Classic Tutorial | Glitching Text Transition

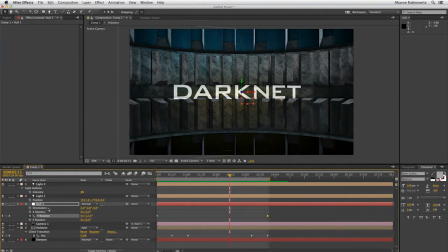[16:38]
You need to add it on top of the transition instead of underneath it or before it because transitions can only see the original layer as it exists. It can't see any effects that are on the layer. But if you add them on top of the transition effect, then you can see them.
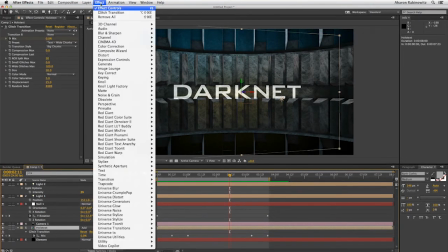[16:53]
So with my text selected, I'll choose Effect, Universe Stylize, and Glitch.
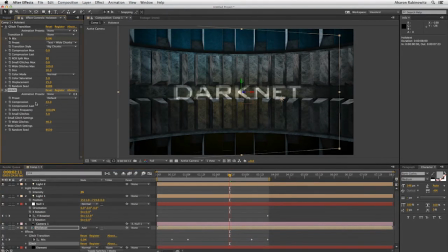[17:01]
And as you can see, that looks pretty messy because, again, compression is turned on. I'll set that to 0 for compression. I'll set the saturation for the small glitches. Let's see if we can see some small glitches here. Get them going. Yeah, let's just see some stuff here.
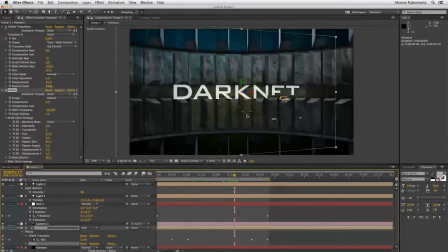[17:18]
So you can see there's some color there. I don't really want any of these little bits of color. I'll keep it really, really low. Bring the saturation to 2. So there is a little bit of something, but it's not a lot. And I'll also set the displacement. Again, you're not going to see much of it right now to about 0.2.
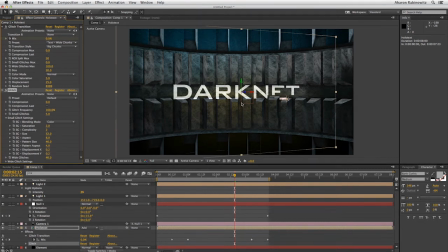[17:35]
I've played around with this. It just creates a little less pushing of the pixels away so they stay closer to the base of the effect of the text here. And we do a RAM preview and we'll see glitch kind of working its magic while it's rotating. So kind of gives us some ambient animation. And as you can see, that's pretty hefty though.
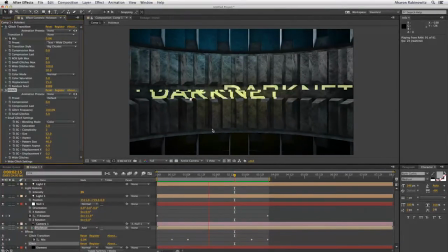[17:53]
I think I'm going to lower the amount of the glitches. Oh, I know what I don't like. See, what's going on here is we've got a lot of that shaky to the left and right, and that is happening because we've got wide glitches. And I'm just going to turn them down to 0. So let's take a look at that now. Okay, as you can see, looking pretty cool.
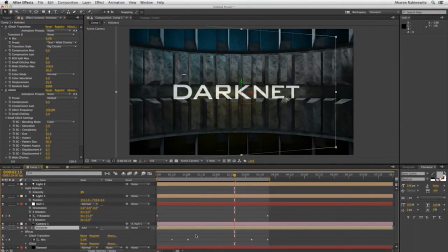[18:09]
Got a lot of ambient animation going on there. Looking nice. Okay, the next thing I want to do is add a holographic look to my text.
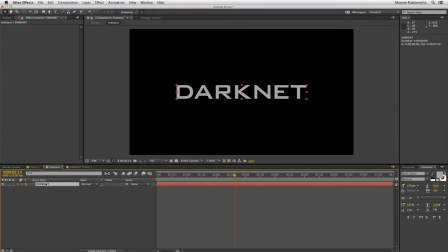[18:15]
So I'm going to jump into my holotext pre-comp, and with this layer selected, I'm going to choose Layer Pre-compose again.
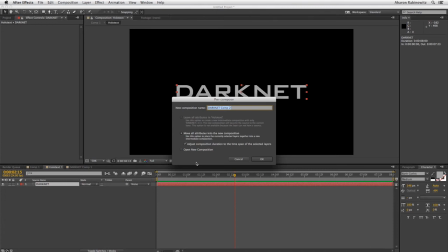[18:22]
Now again, the reason I'm doing this is because when I apply certain effects to text or shape layers, you just find that it doesn't play that nicely in After Effects, especially with 3D involved. So by doing this, we'll just kind of pre-compose it, and it'll be treated like an image rather than actual text.
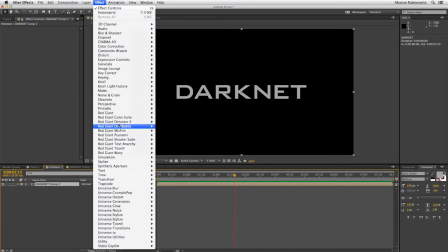[18:40]
So we'll choose Effect, Universe Stylize, and we'll go with Holomatrix,
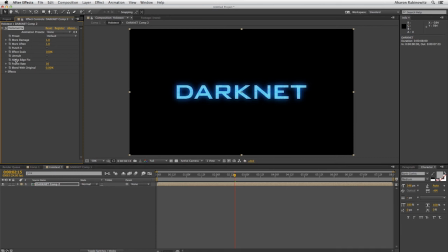[18:46]
and I will start by using a preset here. Let's just go to hologram or bad reception blue. Let's do that. And let's do a preview. Just one more thing. Set this to 24 frames per second because that's the speed of my comp and it makes the animation more fluid.
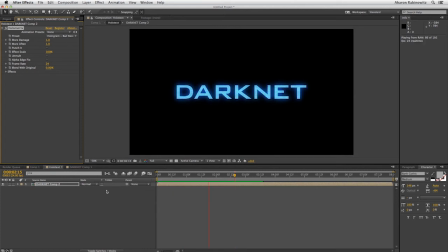[19:02]
Let's do a RAM preview right now. Alright, I can see a few things in here that I don't like, so I want to turn them off. So let me go into my effects. And one thing I'm going to do is set my colors from blue more to teal.
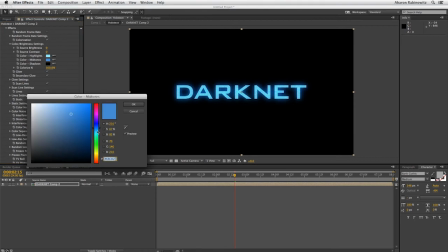[19:17]
Just like that. Not too much to deal with. I just went to my color brightness settings and did this.
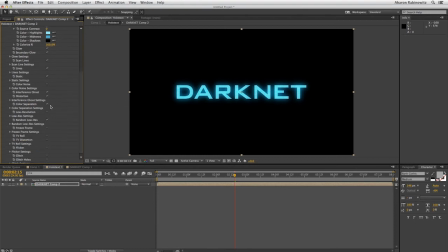[19:24]
And then I'm going to just come down here a little bit and I'm going to turn off the interference ghost distortion. I like having that ghost that pops up with the text repeated, but I don't like the way it's kind of making it wavy, at least not for this. I also noticed that it randomly went into low res, so I'm just going to shut that off, turn off random low res.
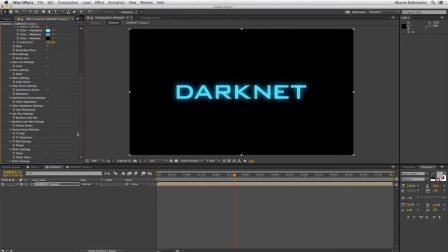[19:43]
Now let's do a preview of that again. As you can see, Holomatrix is a tool for creating the look of holographic imagery, and now it's looking more like what I want it to look like. So I'll come back into my main composition,
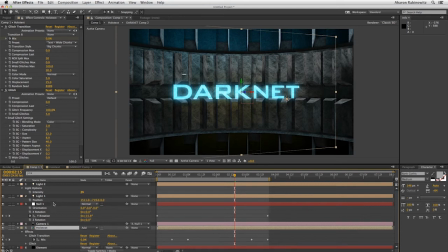[19:54]
and now we've got this hologram on top of our background. Let's do a RAM preview of this and see what that looks like together. Okay, that's looking pretty cool. So let's do this. Let's add a little more drama to the whole thing. Now, one thing I can do is definitely play with the camera angle a little bit. So let me rotate this null.
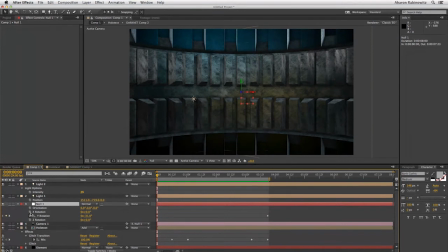[20:11]
Let's try some X rotation right here. little bit like this, and we'll go to the end and maybe go the opposite direction, just like that. And we'll play with the Z rotation as well.
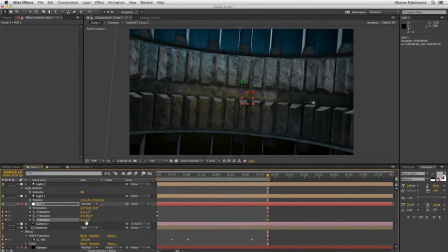[20:31]
Yeah, something like this maybe. And come back to my first frame. You know, just something that gives it a little bit of a not straight on look. Yeah, that's looking much better. Cool.
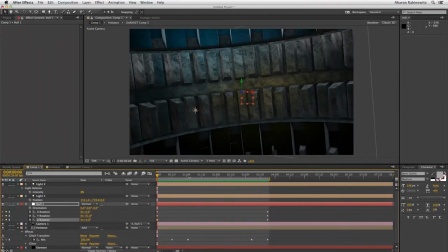[20:45]
Okay, now for more drama, let's do some color work here.
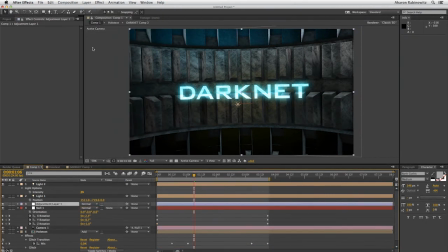[20:48]
I'll choose Layer, New, Adjustment Layer, and I'm going to add in Effect, Red Giant Color Suite, Mojo.
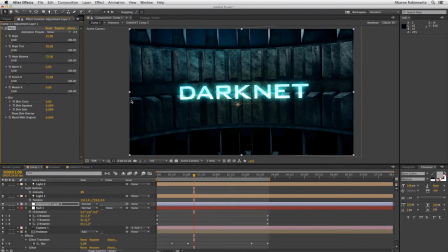[20:58]
Now, you can do what I'm about to do with looks. It's a little bit harder, so even though I'm going to be using looks for something else, I find that using Mojo for creating this look is this blockbuster, the teals and the oranges, really much easier to work with. So as you can see, this is already looking much more dramatic.
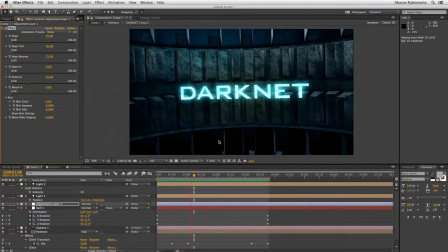[21:14]
Let's take a look at that now. That's pretty cool. So one thing I try to do when I'm working with 3D to give it a little more of a real-world look is to create some lens aberration.
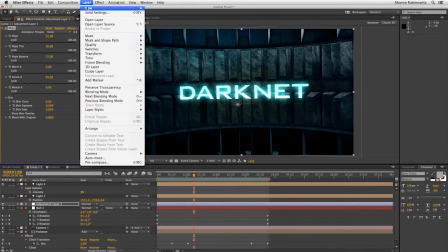[21:27]
So I'm going to choose Layer, New, Adjustment Layer,
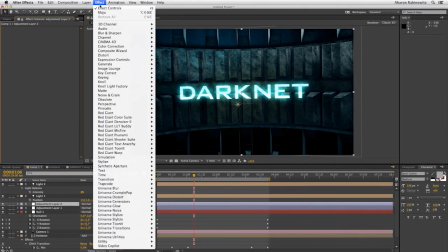[21:32]
and I'll choose Effect, Red Giant Color Suite, Magic Bullet Looks.
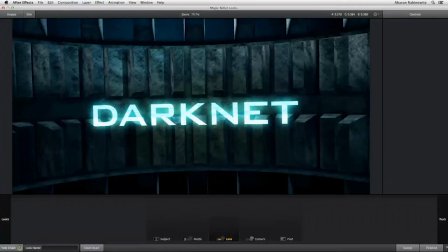[21:39]
I'll jump in here. I'm going to add in chromatic aberration, and I'll set the reds here to 1 and the blues -1.
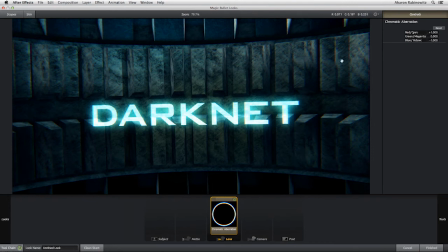[21:52]
And as you can see, it splits the color a little bit on the edges here, and it's really important because when you do have lens aberration, it really helps lend to the feel that this is a real thing and not just something that's been created in CGI.
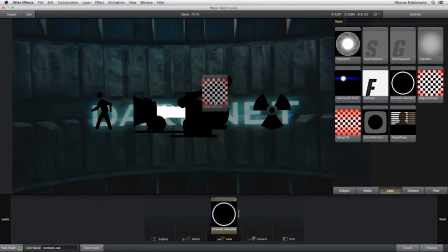[22:06]
A couple other things I'm going to do are add a little bit of edge softness. This is way too intense though.
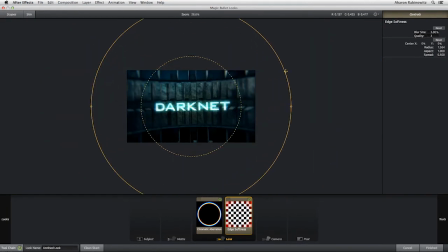[22:10]
Let me move out and just bring this up a bit, and also bring down the blur size to 3%.
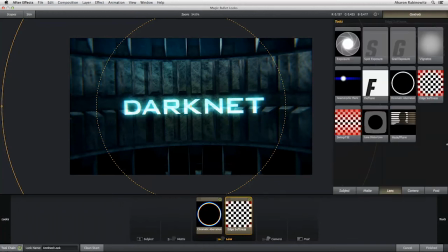[22:18]
And then also I'll just add in a little bit of lens distortion.
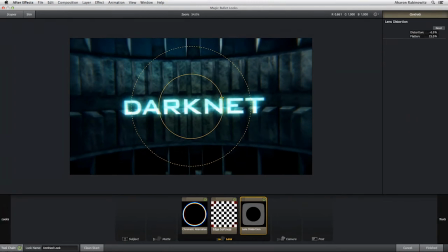[22:23]
Not a ton. So let's bring this back to where it's at. Just a little bit right at the edges. Just a little bit. Okay, so now as you can see, there's sort of these lens aberrations, the red, the blurriness, the kind of the bulging of the sides. Looking pretty good. I'll click Finished.
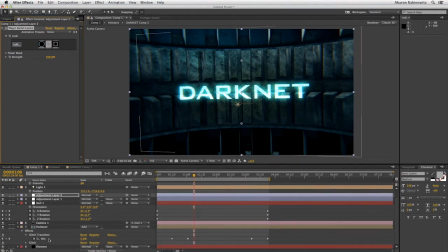[22:38]
And now that we're back here, there's one last thing I'd like to do, and that is I'm going to select my element layer, and I'm going to choose Effect,
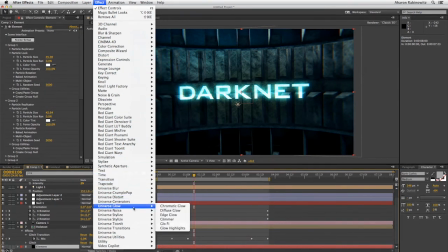[22:47]
Universe Glow, and I'll choose Chromatic Glow.
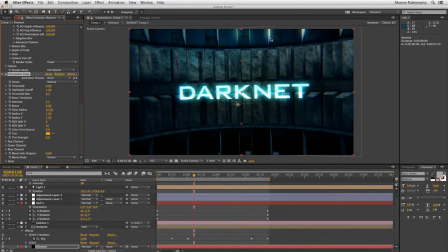[22:51]
Now, as you can see, it creates these little glows that it's a little hard to tell here, but it splits the color in the glow a little bit. This is really cool because, again, as you're trying to create things that look more like they were filmed in camera as opposed to created with CGI, splitting the color a little bit here and there really helps.
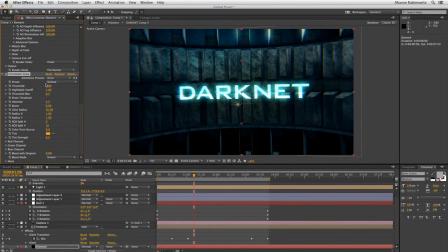[23:07]
Now, Element 3D does have some chromatic split, but it's not particularly flexible. And I like to have flexibility when I'm doing this stuff, especially because I want to choose very carefully what parts are getting glowed and what aren't, and what that glow looks like.
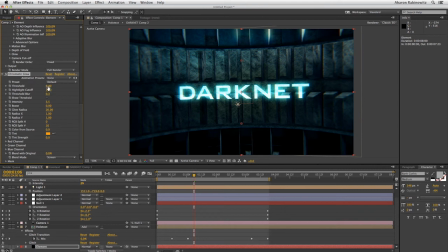[23:21]
So with my chromatic glow on, I can lower the threshold a little bit and brighten things up just a little bit. I can blur the threshold so that it doesn't pop too much. And if I really want to raise the intensity, I can.
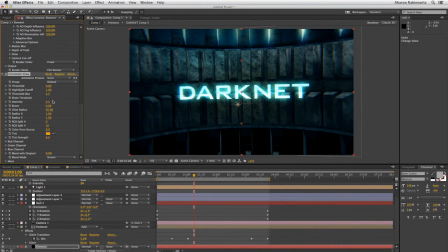[23:37]
I don't think it's necessary here. In fact, I might even want to dial that back a bit. So I may bring this down just a little bit. But we have some kind of chromatic split glow there that's very subtle, but it's very there. And now let's do a RAM preview. That's looking pretty good.
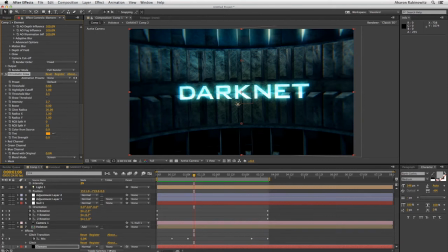[23:52]
And of course, there's one last thing whenever you're working with CGI and you want it to look a little more real, is to turn on motion blur.
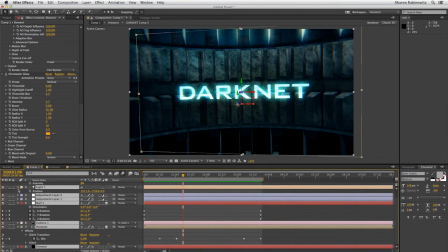[24:00]
And for that, we need to make sure that we've turned on motion blur for all our layers. I'll hit A, twirl them up, and I'll just turn on motion blur like this.
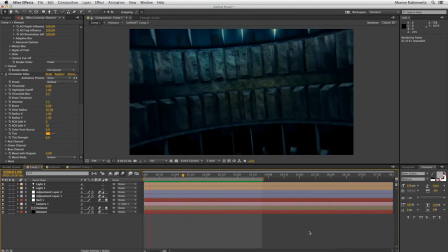[24:09]
And again, one last RAM preview, and I think we're there. And there's our preview, looking pretty cool. I like it.
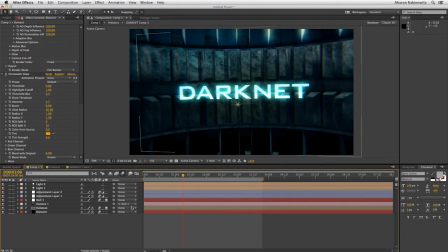[24:19]
Let me show you something fun that you can also do with this kind of animation.
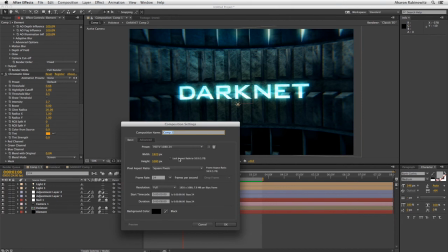[24:24]
I'm going to choose Composition, New Composition, and this one I'm going to set it to 1024 by 1024.
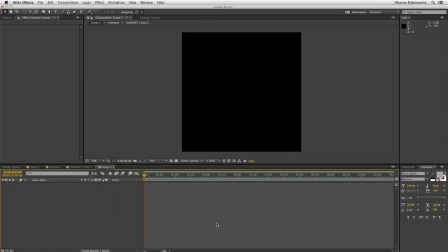[24:31]
I'm going to be creating a texture map for Element 3D, and I'll choose Layer, New, Solid.
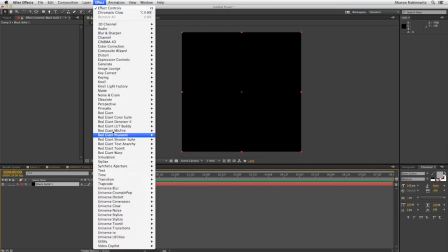[24:38]
Click OK. I'll choose Effect, Universe Generators, and Checkerboard.
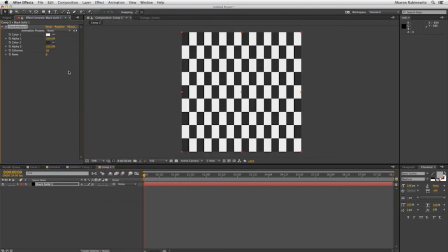[24:45]
Now, this is a free effect. Lots of Universe stuff is free, so you should check that out.